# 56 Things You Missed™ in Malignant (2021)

Did you know the entire plot of Malignant is right there in the opening credits, but you were too stupid to notice? Let's start with the credits themselves.
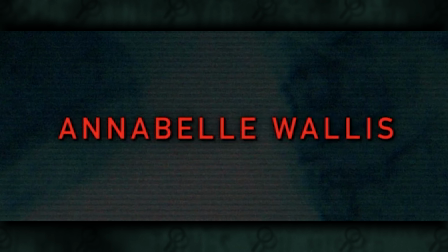Annabelle Wallace is the actress who plays the protag Madison Mitchell. All of the repeated letters in her name, that is the N's, the L's and the other L's start as one letter, then divide into two.
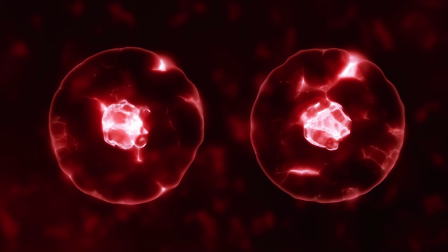This process mirrors the cell division that we later learn occurred to create the parasitic twin Gabriel. The actual footage shown during the title sequence also spoils the movie if you can comprehend it.
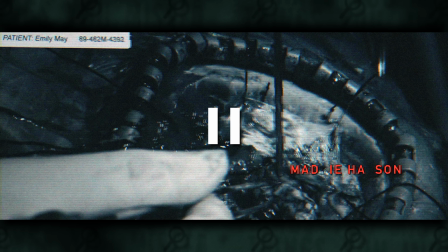It's assumed that the surgery clips we're seeing are the procedure on Gabriel mentioned in the opening, but stopping at just the right moment shows that the patient name is Emily May, which we later learn is Madison's real name.
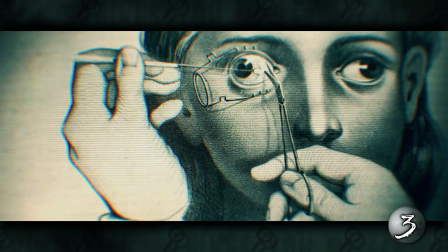A medical diagram shows a girl with eyes looking in different directions as a result of the craniopagus, and Emily's file mentions sleepwalking, hallucinations and waking dreams, all of which are eventually attributed to Gabriel hijacking her brain.
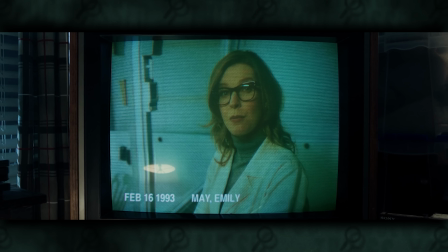We're starting to suspect that Gabriel can somehow access the regions of the brain that process visual stimuli and make Emily see what he wants her to see.
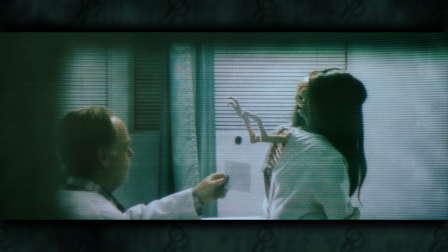This would explain her recent claims of hallucinations, waking dreams.
Another page adds malnourishment to her list of symptoms. We come to find out that Gabriel was essentially feeding off of her fetuses to build himself back up. He was the hidden cause of all of her miscarriages.
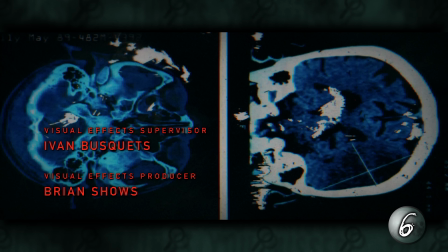We even see brain scans that seem to highlight the tumor on the backside of her head,
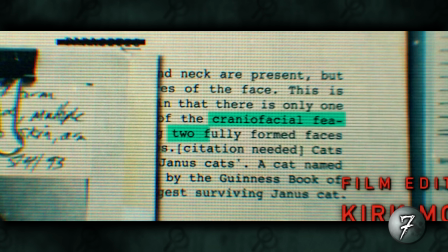and this file describes craniofacial features including two fully formed faces, while making a comparison to Janus Cats,
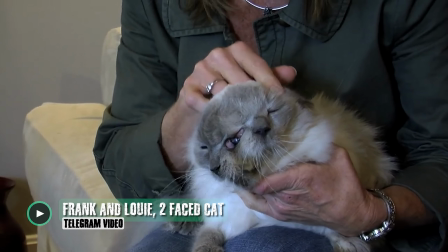a rare condition in cats that causes him to be born with two faces.
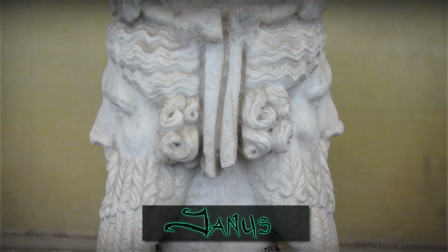The name was inspired by Janus, the Roman god of past and future, who is depicted as having two faces, one looking into the past and one to the future.
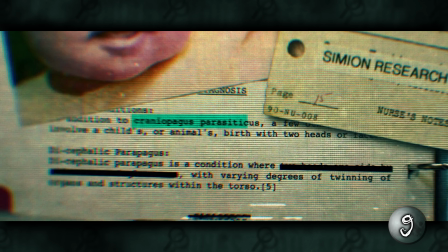Toward the end of the title sequence, a page in this binder spells out the condition of Craniophagus parasiticus, which is the type of parasitic twinning that has bound Madison and Gabriel to share one brain. There are many other clues about Malignant's terrifying twist nested throughout the entire movie, and many other things you might have missed.
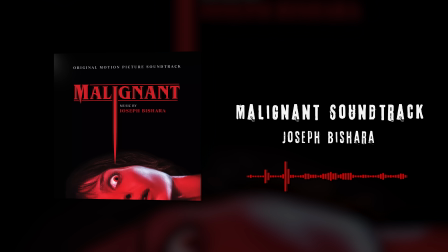To learn the meaning behind the hidden symbol on Detective Shaw's computer screen, the clue hidden in the movie's soundtrack, meanings behind character names and more, stick around to the end of this video.
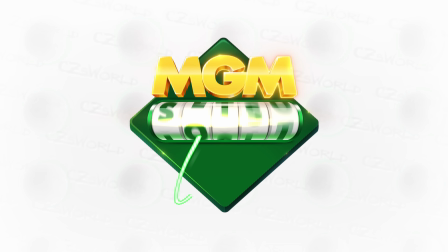Sponsored by MGM Slots Live.
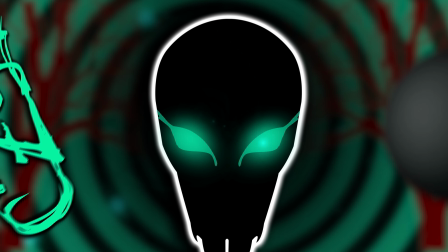Welcome to Things You Missed. In 2016, director James Wan released The Conjuring 2, his fourth demonic possession movie. After this, he would take a little break from the horror genre, but when he came back he wanted to do something new. He came back with an original concept, developed by his wife, actress slash writer producer Ingrid Bisou, who had a longtime fascination with teratomes and parasitic twins.
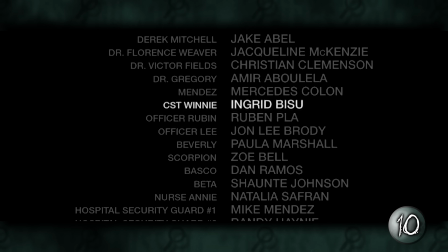Ingrid also has a character in this movie named CST Winnie, I believe CST stands for Crime Scene Technician.
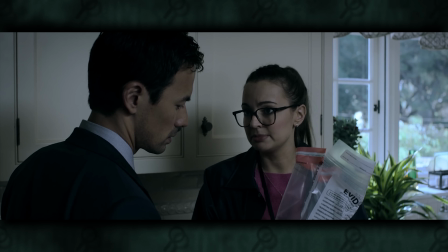She's the one doing the hands-on investigating, and she's clearly passionate about her job. This would reflect your interest in the idea of a villainous parasitic twin in real life. Her character also has a crush on the Asian detective.
Uh oh, here comes Miss Lonely Heart.
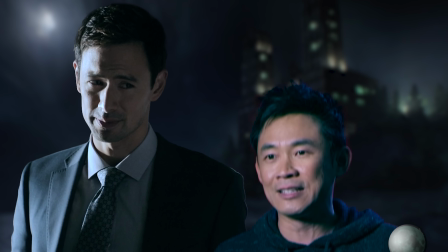Hey, Kikla. Winnie?
You have to believe that this character represents James Wan, the head of the investigation, the director of the movie.
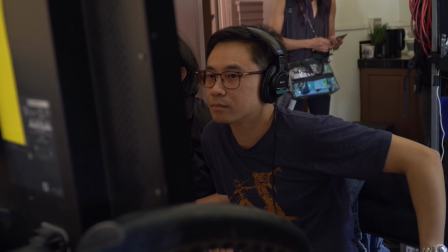James wanted to get back to his roots with a police procedural serial crime movie like his breakout hit Saw, while also expanding into new territory.
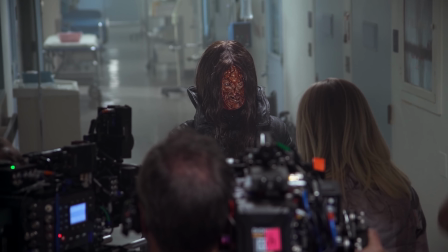There's a bit of mystery, there's a bit of creature feature monster aspect to it, there's a serial killer aspect to it.
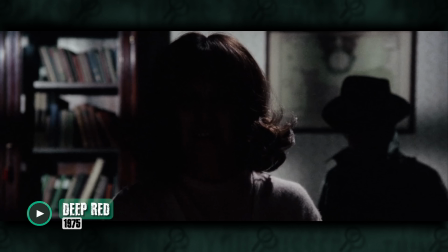He's also talked about the influence of Italian giallo horror films like The Nightmares of Dario Argento, and the body horror stylings of David Cronenberg. I'll get into some more specific examples when we get into The Things You Missed, so let's get into the things you… Why do we do this? Why do we always open the show this way?
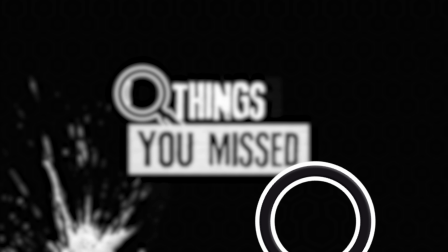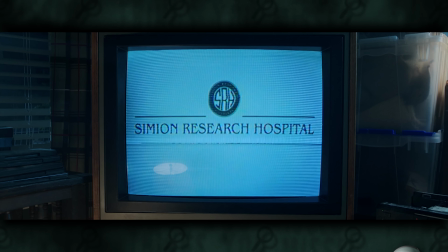The opening company logos are altered to look like we're watching them on an old CRT monitor. This makes them match the video diaries from the Simian Research Facility, where we learn about Madison and Gabriel's past,
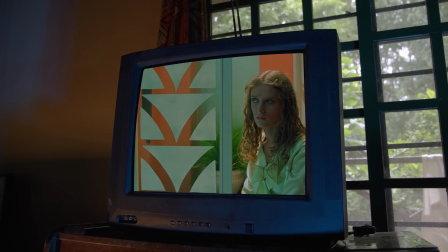but also might be a reference to what James Wan might of scene while watching old giallo films on TV as a teenager in the 1990s.
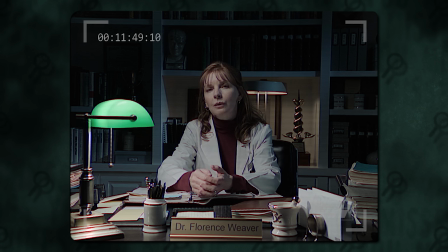The first diary we see is from Emily and Gabriel's doctor, Florence Weaver, and she has a bust of a man with an exposed brain.
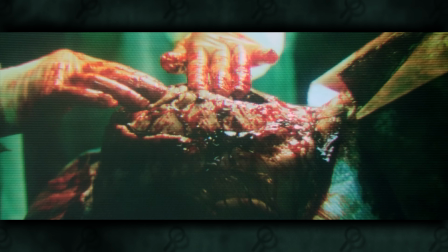This is likely for demonstration purposes, but it also serves as a precursor to Gabriel, who emerges by poking through Madison's skull.
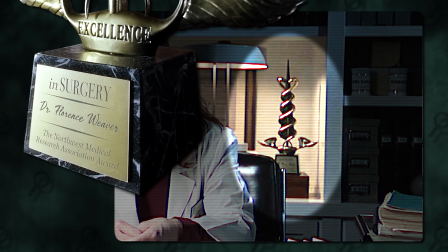Also seen on the shelf is her Medical Research Association Award, which later becomes Gabriel's main weapon.
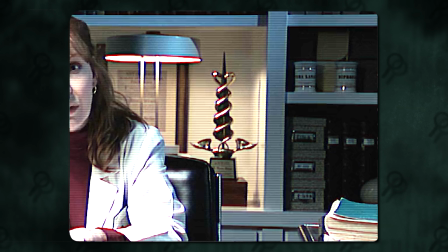It's originally a large spike, surrounded by a tapering double snake helix and angelic wings.
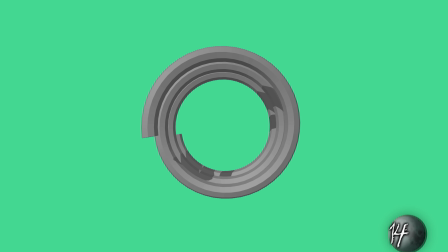The helix, one viewed from above, creates a spiral, a symbol that's become an element of James Wan's auteur as a director.
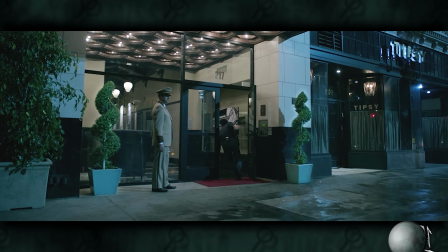I also noticed a similar tapering helix on the plants outside of Dr. Gregory's apartment shortly before he's taken out by Gabriel.
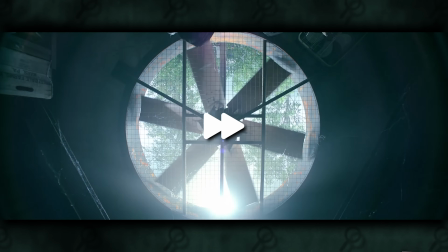Gabriel also makes his lair in the attic, and we enter it via a big spiraling camera movement as Gabriel makes modifications to this trophy.
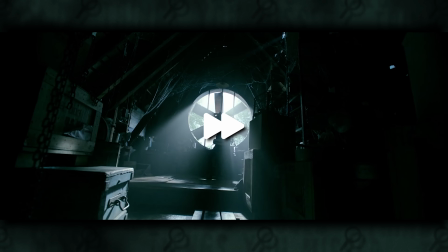This movement is also something we've seen before in Juan's work, like this shot in Saw or this shot in Dead Silence.